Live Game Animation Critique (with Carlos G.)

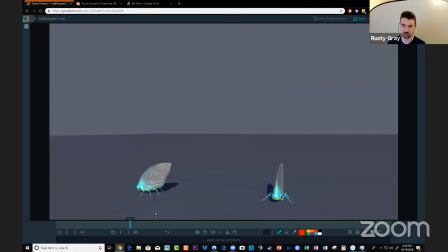25:02 right so that makes him feel a lot more organic just to have that path on the body and you get the excuse to really like i said with the crab is getting more of that tilt in there from this side and that side that rotation z in the body um so it's not
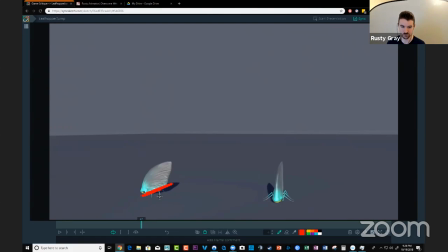25:18 just this uh bend forward and back and that's working really well by the way uh like i'm it's in a solid state thank you and you can also incorporate some twists you know so maybe he he translates over
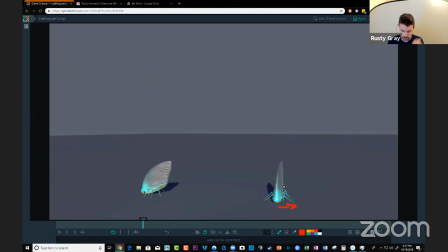25:36 to one side you always want to you always want to pick a side when it comes to anticipating like if i'm going to do a jump very rarely in real real life will you equally put your weight between both feet go down prepare to jump and then jump so and posing wise
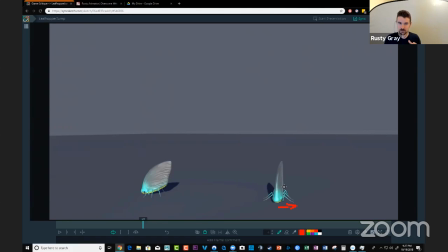25:56 it makes it more interesting to to to pick a side because you're you're giving contrapposto so in the anticipation when he prepares even though this is a light character push him over to one side one side of the the feet ends
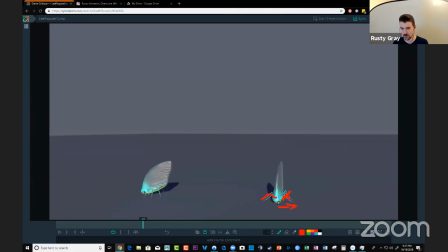26:09 up getting more squashed and taking more of the weight and the other side gets more stretched and then it feels more dynamic already he's almost like spider-man leaf jumper you know and then when he goes to take his jump you get to push off from there and automatically
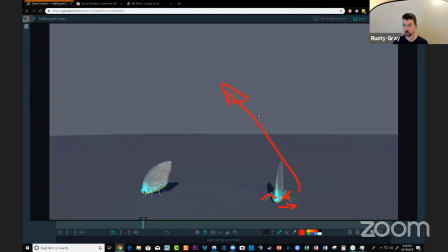26:27 you know you go the opposite direction or whatever you choose and you start building in that arc and then um you know when you land you want to do the same thing so you're going to want to pick a side it's like okay when he comes back down he's going to pick the opposite side and then he's going to settle back into this and it's perfect because
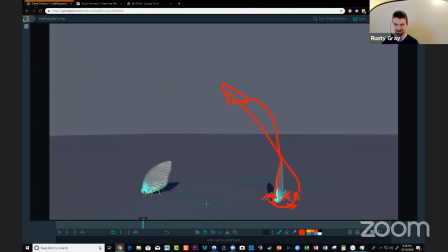26:45 i need him to go into a loop so he's going to go back into anticipation right so um building on top of the body once you get the body feeling right, I would then focus on the legs.
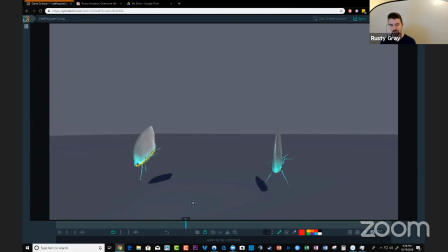27:03 And since we're dealing with like a centipede, their crab-like character that's got six legs, you know, where they've got these multiple digits, it can be a little weird to think about how they use their legs. Always try to break them up.
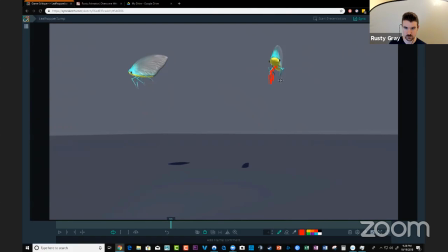27:22 And what I love here is that this one is a little bit more stretched out and this one's a little bit higher and squashed up which you thought about yeah and then for the landing he really is coming down forcefully on his legs that's fine can you stretch these at all
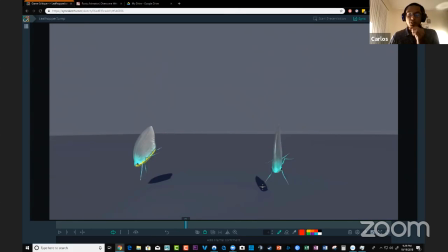27:42 given the rig uh there is no squash and stretch on the body or on the legs so i'm not able to stretch no option to make that better huh uh i i can check with the rigor and see if there is a way to stretch it out so just find a way to
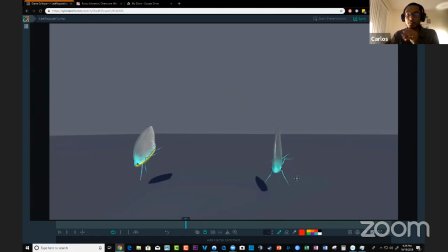28:01 stretch it and uh modify it um but right now yeah there is a squash and stretch maybe you could use a lattice or some kind of bend deformer or you could cheat it just for like a frame or two where you have like oh what i'm thinking is that you stretch you elongate
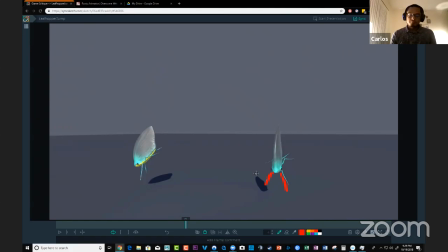28:19 one of them to get there sooner that way they feel broken up because it feels feels far more organic to have plop plop even if it's just one or two frame difference than it is to have plop you know right but
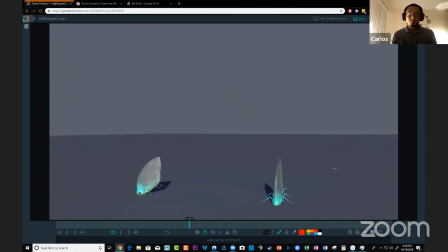28:37 if you had that squash and stretch you get a little flexibility there yeah um and what i was going to suggest is that when he comes in for the landing maybe he actually comes forward a little bit or maybe you can rig it so that he translates back
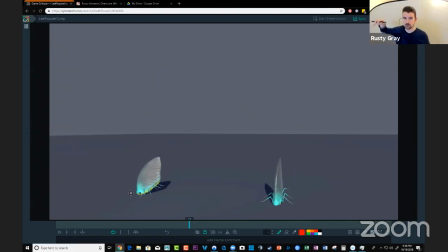28:55 and that gives you the excuse to land and then get some of that those like a wave in the feet is what i'm thinking about so since we've got six legs here we got some stuff to work with like when i when i look at your character like a game character or i'm
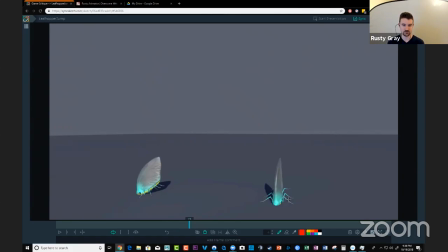29:12 thinking about my own shots i'm always like what tools do i have to really push this to make it feel cool and i'm like well this guy's got six legs he doesn't have arms he doesn't have a chest really it's just one one body so i think about how i can maximize what
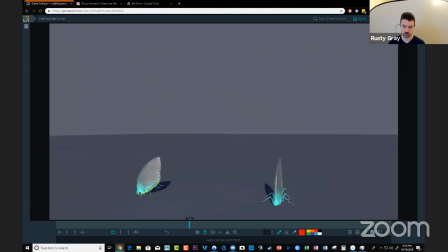29:30 i have to make things more organic so if he's got six legs i i might say who's to say that i can't plant these and maybe the back ones and then leave these guys up longer like dragging for the landing
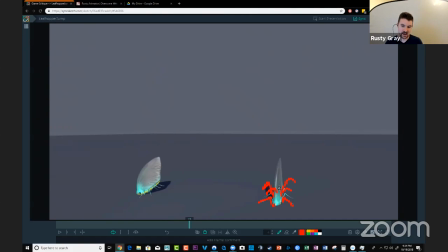29:48 and then and then like after a couple frames when he lands they go from dragging to on the ground and these guys come up
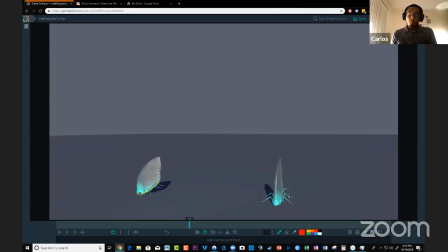30:02 does that make sense right so you can build in some organic movement there something to experiment with anyway to have not all the legs arrive at the same time some of them drag behind longer some of them replant while the others
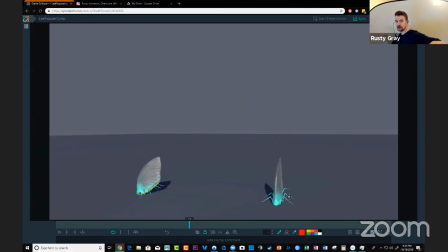30:18 are up in the air still kind of if you're thinking quadruped you've got you know like a cat would have maybe the front right foot down and the back left foot down but the others would be up in the air right because they're all forward holding the weight and working together and that way you could kind of like if it's just even just for a couple frames you can get kind of
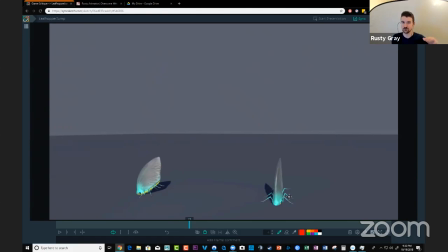30:38 like this wave movement through the feet so to feel kind of like centipede you know yeah that makes the character more interesting to me that makes the animation more lifelike um so give that a try and if you had to choose for squash and stretch
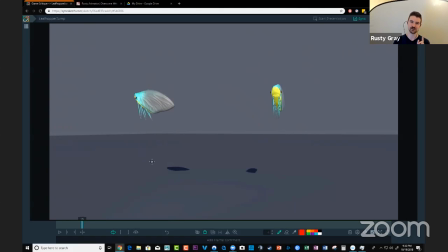30:59 like if the rigor doesn't give you much option but he says hey we can do this this we can do one thing then i hope it's this i hope like you might have been spoiled with seeing some of my early drawings but i hope that you can stretch and bend this shape a little bit yeah because
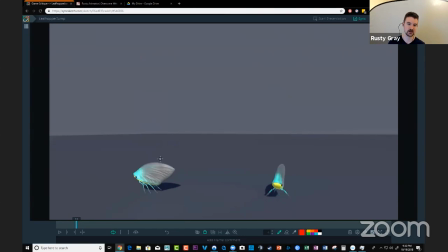31:18 this guy feels very light and he's a leaf i want like i i read the leaf shape i want that leaf to bend a little bit because it is so light and it's flexible and we know what
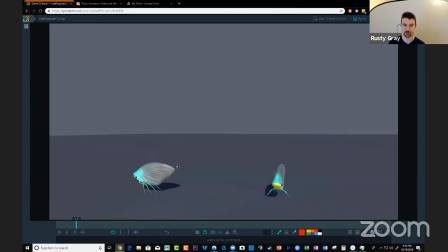31:30 a leaf feels like and it would just be so awesome to be able to modify the shape for a jump like this so like i'm thinking about takeoff here um we got our c shape and
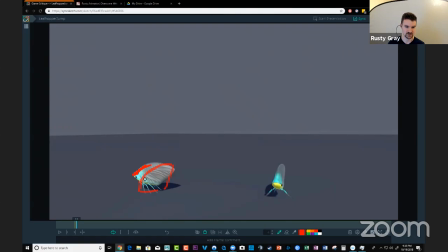31:48 then he takes off and this is this could be you know you need to kind of think for yourself what the anatomy is of this creature that doesn't exist in real life i would assume since this is his head where his eyes are
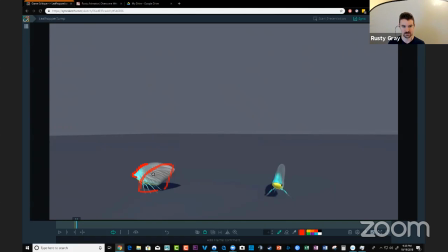32:05 this part of the leaf or his body is more rigid less flexible and then i would assume that towards the back it's more like a tail where it gets looser yeah um
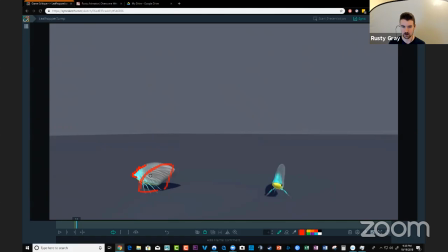32:18 how loose depends on what you think is appropriate for character but i think you could get away with bending the back quite a bit and when you're animating it you can get really extreme to where you can you can loosen that up quite a bit i think and then just dial it down until the
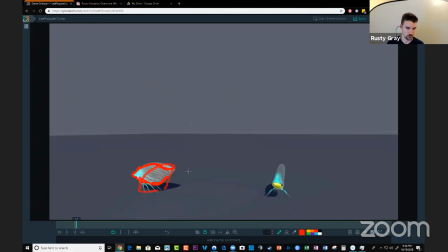32:37 the guys who you know are making this game are happy with the how it looks so just one sec here to see how this works out something
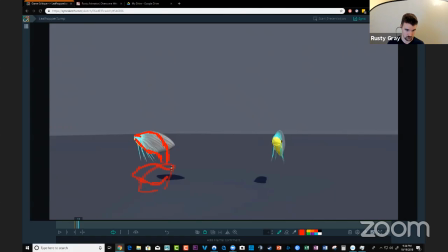around there, I think.